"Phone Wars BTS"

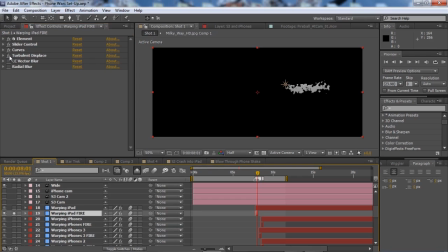249s
So you get this globby looking thing that at one point looked like an iPad right there. Throw a turbulent displace on it, get it looking crazy. Throw a vector blur on that, get it looking all crackly and everything.
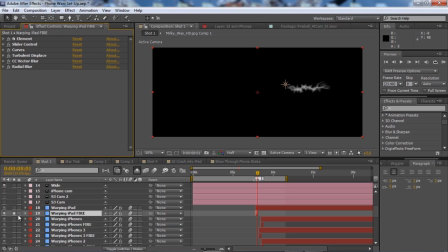261s
And then a radial blur on top of that to stretch it out. And if you layer that underneath the iPad itself, you get sort of this fiery effect. And if you change the transfer mode of that fire layer to add, so it kind of brightens up
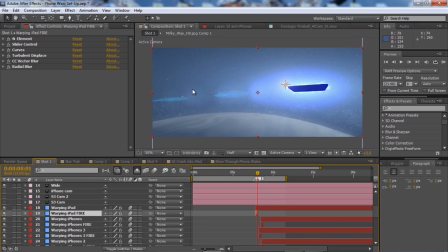276s
whatever is behind it, so it looks like it's just shining. Throw a flare behind that, and you get a nice kind of looking, just sort of like it's just ripping through.
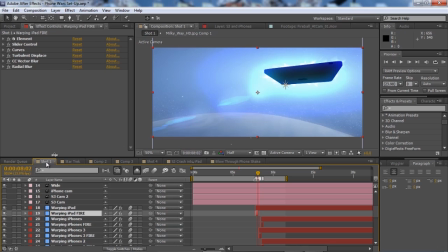285s
It's on fire as it comes blasting in. And the important thing with any warping in shot is that it needs to just like hit a brick wall and stop all at once.
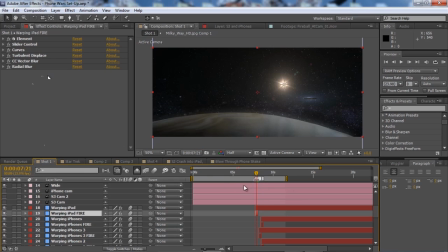293s
So it all warps in like 7 frames or something like that. So that's kind of how we did the warp in shot. Everything else is being done through Element and a plugin called Trapcode Horizon.
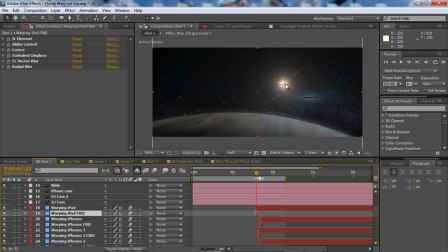307s
And we also used optical flares to get the sun and the flares when things warp in, warp out, that sort of thing.
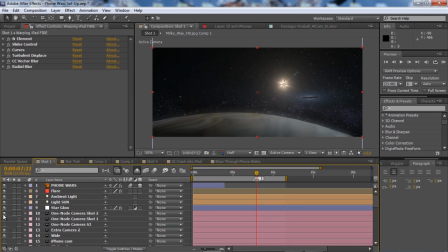315s
Overall, what we did was we created a single comp that we ended up duplicating a number of times, used over and over.
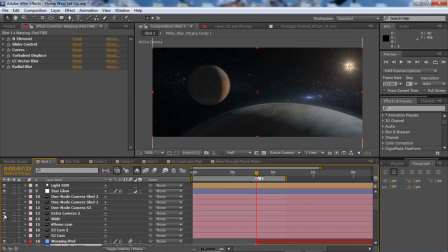323s
That was just sort of the planet system kind of setup.
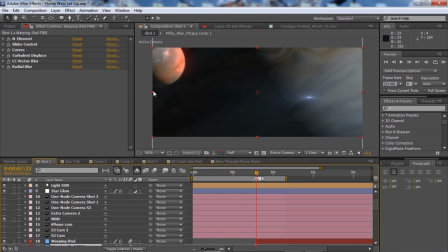326s
You can see we've got a moon, which is actually a really, really big moon for what this is actually a texture of the planet Jupiter.
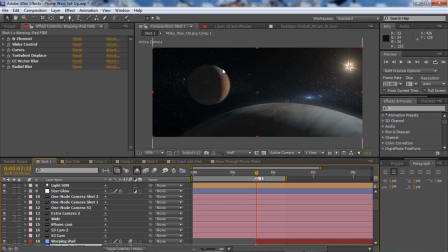336s
It's actually from some satellite scans. And we were able to throw it down here, kind of stretch it out, and get it to work for us. You will notice that, yeah, this is actually a massive planet for how big Jupiter is. But the reason why we put this extra kind of moon in here is because we wanted to have
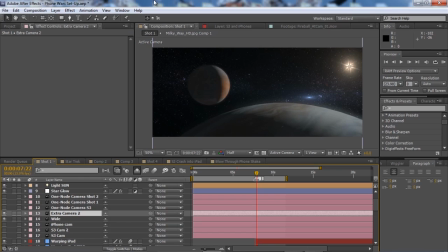355s
something filling in the space of the background of every shot so that the shots looked interesting. In films like Star Trek, the action takes place near some big object, so you have a frame of reference. Same thing in Star Wars. They're constantly flying near things. The battles that just take place out in the middle of nowhere.
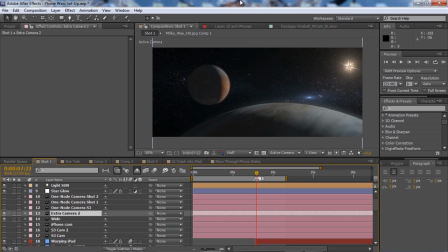374s
I think there's in A New Hope, when they're in the Millennium Falcon and they're shooting TIE fighters that are attacking them, and those turrets, there's not really a lot of reference there. Really, the reference that you have is just the Millennium Falcon and the TIE fighters flying around that.
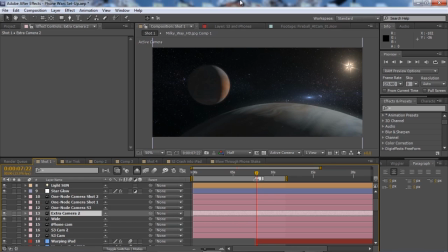389s
But as far as like dogfighting scenes and things like that go, you need a frame of reference or it seems like you're not moving at all. So things need to be moving relative to the camera. And so generally they'll have them fly in close to a huge,
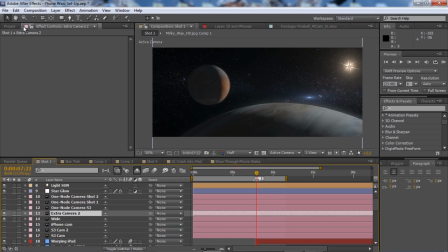405s
like a Star Destroyer or something, fly along the surface of it, flying down the trench of the Death Star, that sort of stuff gives you a sense of how fast they're going. Otherwise in space, like I don't know if you guys have played any of the X-Wing games, X-Wing vs. TIE Fighter, anything like that, way back in the day.
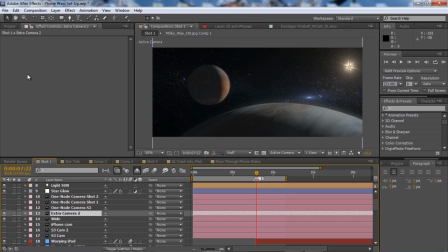421s
But if you flew far enough away from the battle, you felt like you weren't moving at all. And that's just the case with space. Everything's so far away. So what we did here was we wanted the battle to take place really close to the planet so that you had some sort of reference there for direction. And then so you look one direction and you see the sun. You look the other direction and you see the moon.
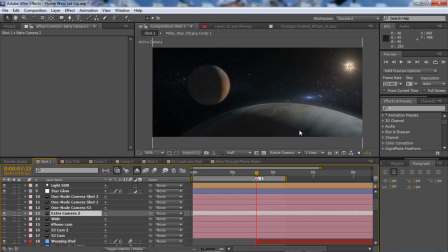441s
So we kind of had all the action take place along this shadowy kind of border region of the planet here. And then if you flip all the way around, and I'm not exactly sure which camera's pointed that way right now, but you have sort of the core of the Milky Way, the other direction.
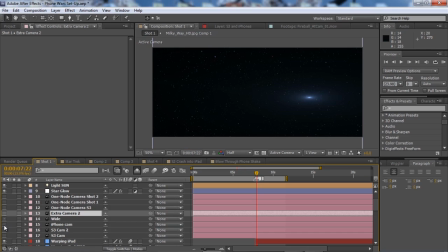458s
And not really any of these angles here.
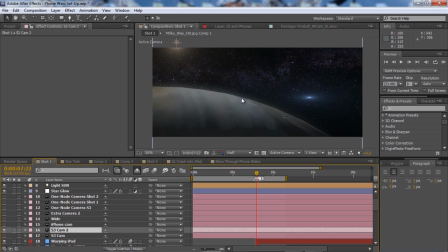461s
But that kind of just helps to fill in the space on the other side.
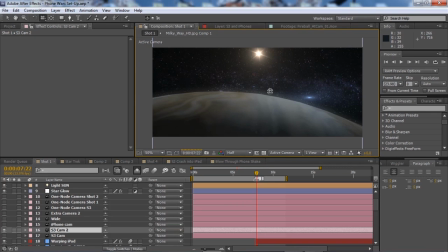468s
So, let's see if I flip it around this way. Here we go. You can kind of start to see it.
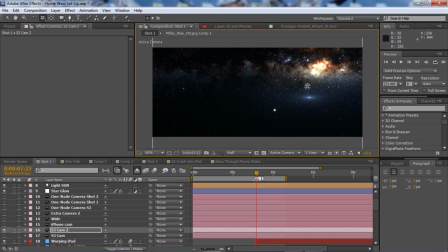474s
Ignore the flare that's not moving with the camera. Yeah, there you go, kind of the core of the Milky Way out here.
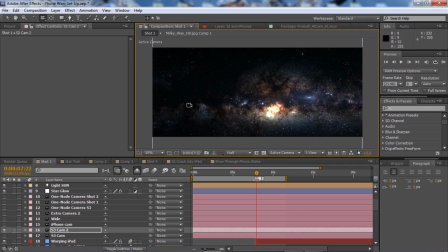480s
And this is what we use Trapcode Horizon for, kind of wrapped this around a sphere that is able to react to the camera.
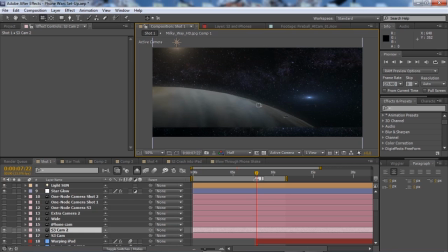485s
So no matter what direction the camera was facing, there was something interesting in the background.